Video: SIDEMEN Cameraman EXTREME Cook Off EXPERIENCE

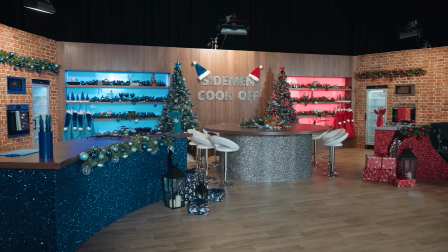[0:00]
My days. This is sick. This is my first time seeing it. Yesterday and the day before that, it was getting built and then the lighting came in, so lighting did their job.
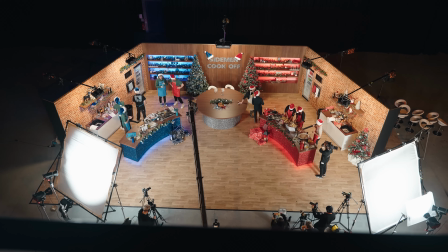[0:08]
But yeah, sick. This is beautiful. This video is sponsored by Squarespace.
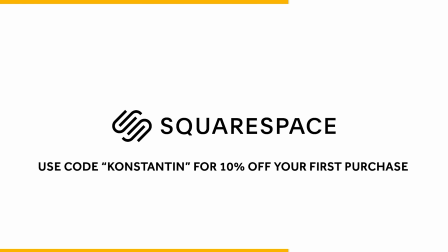[0:13]
Whether you need a domain, website or an online store, make it happen with Squarespace.
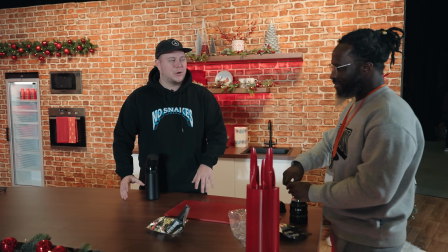[0:17]
So typically we just hire kitchens and they're never good enough because there's never enough space for like lighting,
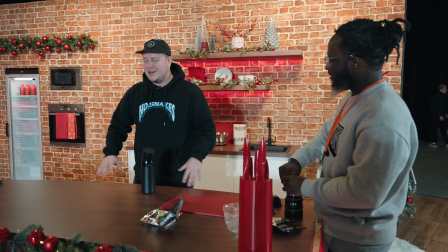[0:25]
there's never enough space for our cameras to be here. So for the first time ever, they've just built the whole kitchen instead.
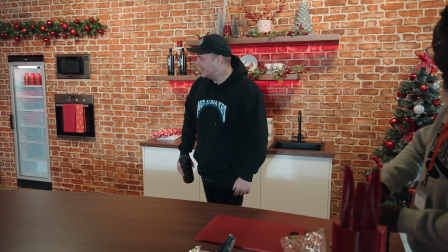[0:32]
This is incredible. And it looks sick. It looks proper legit. I love the style of it as well.
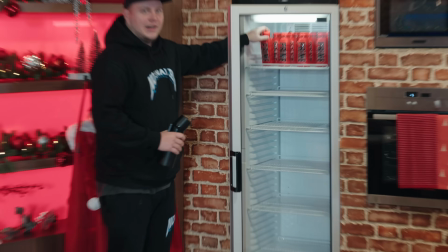[0:37]
It's like very cozy and Christmassy. And of course, you know, got prime on set.
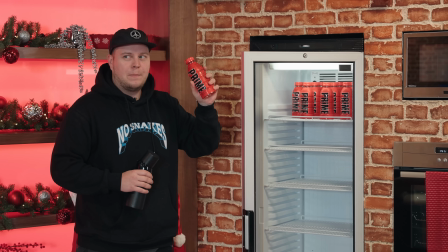[0:41]
So wait, if there's red prime here, that means there's blue prime over there.
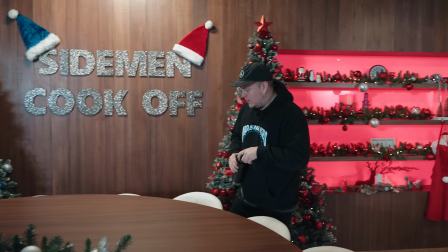[0:47]
Okay, and this is, I suppose, where they're going to be doing their tasting, which is a very good area for us.
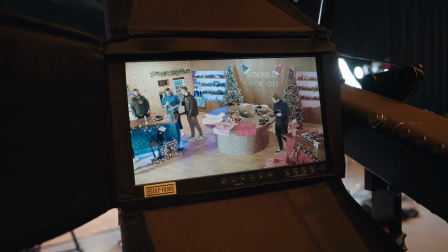[0:52]
We've got a camera on a jib, so that can get up really high and get all the shots that we can't get with our cameras on the ground.
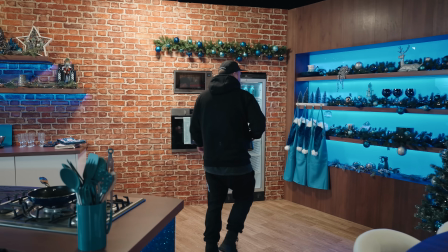[0:57]
We've got handheld ops. There's the other side, the other team. Of course, yes, I was correct.
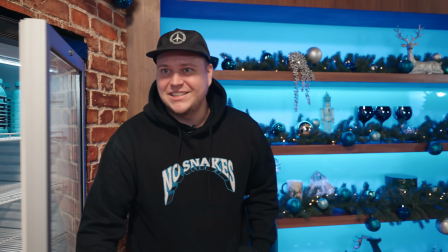[1:02]
Look at the blue prime. Tasty. This is my favorite prime out of all the primes.
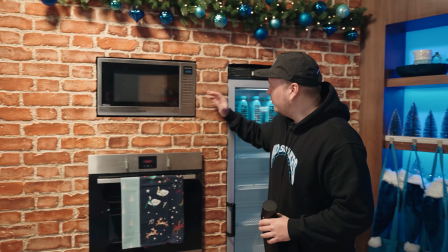[1:07]
And the Meta Moon. We've got actual real working ovens and microwaves here as well.
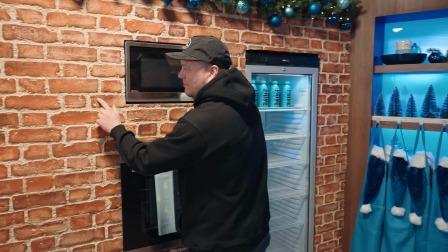[1:12]
This isn't real brick. Look, if you come up to it, it's plastic, but we're not gonna tell anyone.
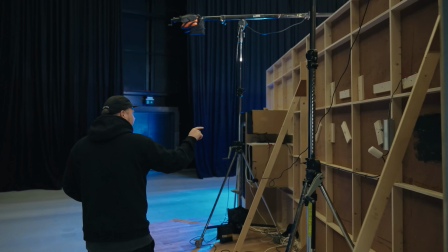[1:18]
So the edges have been closed off, but this is the back of the set. Oh, and this is where they fit the fridge, the microwave, the oven.
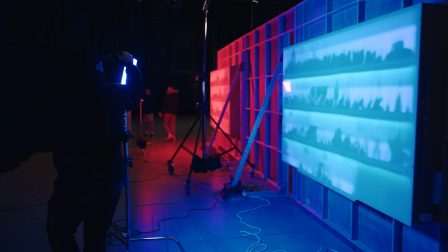[1:24]
This is the shelf. This is the lighting the shelf. Very nice.
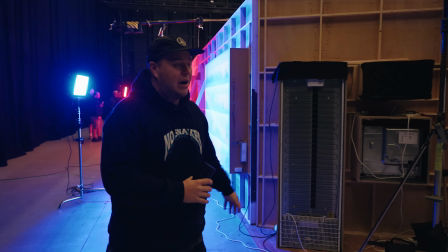[1:29]
First step, we've got to set up our cameras. So cameras go onto the tripod and then our camera team just places them in the right place. Oh, look, it's called BTS.
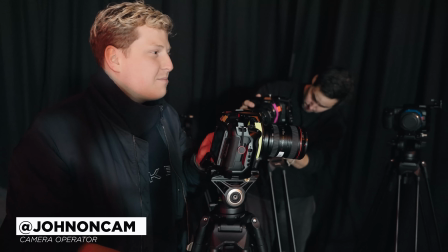[1:37]
We are using a multitude of lenses.
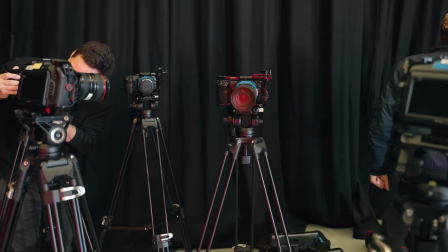[1:40]
We've got 24-105s, Sigma and Canon, and then we've got 70-200.
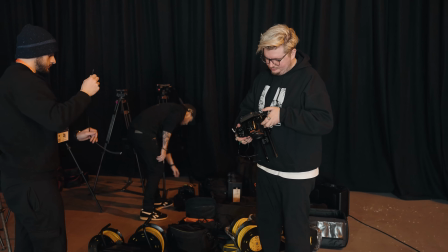[1:46]
Yeah, like I'd say we've got 4 to 5 variation of lenses, and that's not even including the zones. That's what they're called, isn't it? The zones as well, mate. If you bring them in, forget about it. We've got too many variations to even count, brother. We've got a lot of coverage today. I'm going to talk you through the lighting for today's setup.
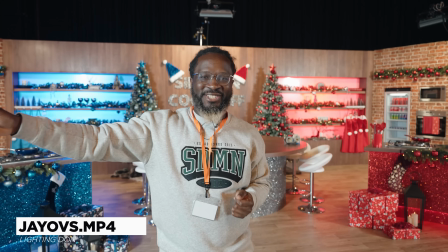[2:03]
Pretty simple, 1200D and a 600D going through a diffusion, like a big, nice 8x8,
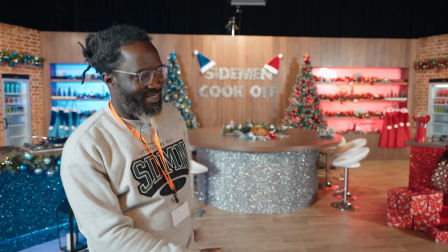[2:08]
so the light's nice and soft and spread around for everyone that's on set. Got some Novas up just to give a little bounce on the wall and things of that nature.
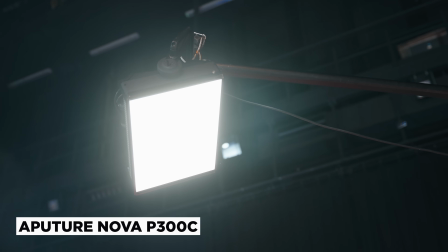[2:16]
300s up there, or 2 300s on both sides.
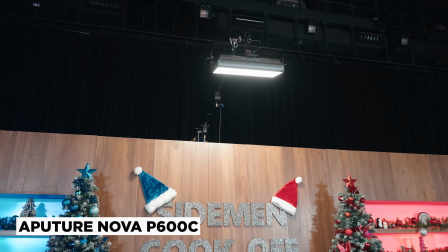[2:19]
We've got a 600 at the back just to give a nice little oomph to the SIDEMEN cook-off, so you get that glitter just shining right in your face.
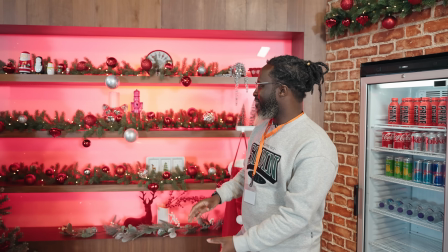[2:25]
Right, so as we've got a red team and a blue team, it's only right we've got a nice little glow coming through the walls.
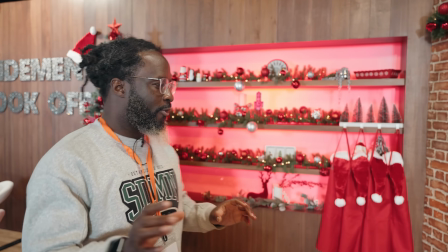[2:31]
Well, they're not walls, they're like a glass frosted material. So what we've done, we've put a panel behind just to blast a bit of light so you know what team's which. Another thing we're doing today, which I typically don't do, is we're gonna have 2 handheld operators on the Blackmagic. Typically, when there's any handheld action involved on SIDEMEN videos, we just use the smaller A7S cameras. And that's purely just because they're easier cameras to work with, they're a bit more convenient. Because you don't need a massive rig for them, you can just hold them in your hand and the quality looks great as well. We typically go for that, but today I want all Blackmagic cameras just so everything looks universal and the look matches to other cameras. So we're going to go for 2 handheld shoulder rigs, both on each side. So if there's any action that our tripod cameras or the jib can't get to, our camera op can quickly run to it and capture that. So you'll see them floating around the whole video today as well. That is a beautiful shoulder rig, Johnny.
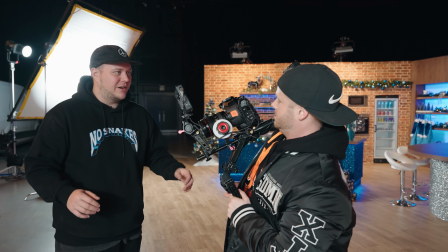[3:27]
The cable management's a bit shit, but... Don't worry about cable management. This isn't a desk setup. Oh, wow.
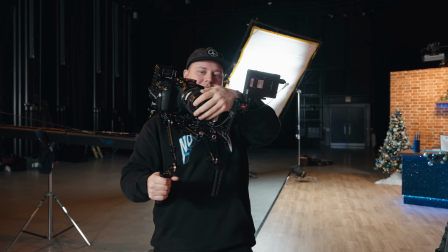[3:32]
There you go. I feel like a robot. This would help. Communication is very important when you're on set.
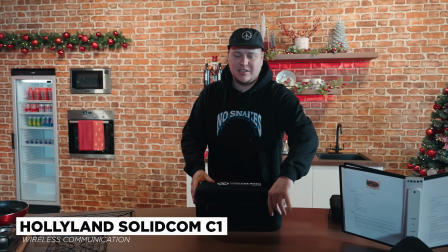[3:37]
That is why we have these wireless headsets so our team can communicate with each other.
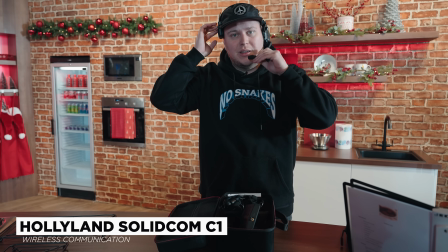[3:44]
There you go. They're these simple little headsets. You put this down and it connects you to up to 6 people in one go.
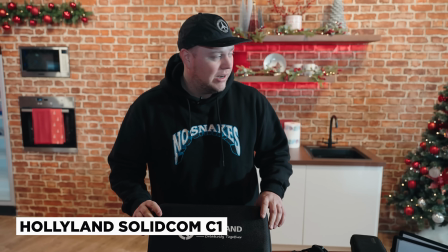[3:50]
So yes, shout out to Hollyland for sending these through to me. Literally, we use these on pretty much every single shoot that we go on to.
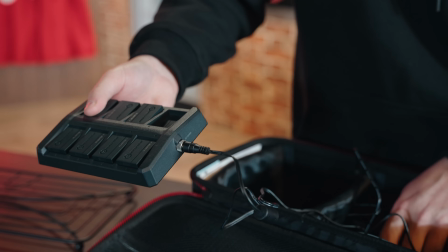[3:57]
Just by having this kit, I feel like the whole workflow situation has just upgraded just because of these.
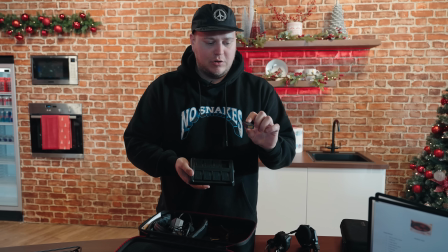[4:03]
And they come with these little rechargeable batteries and then you just slot them into this section of the headset.
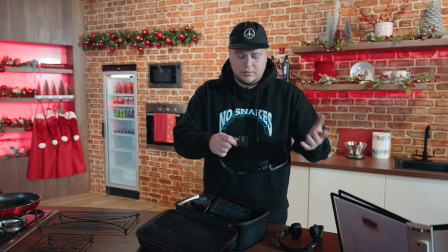[4:09]
That's it.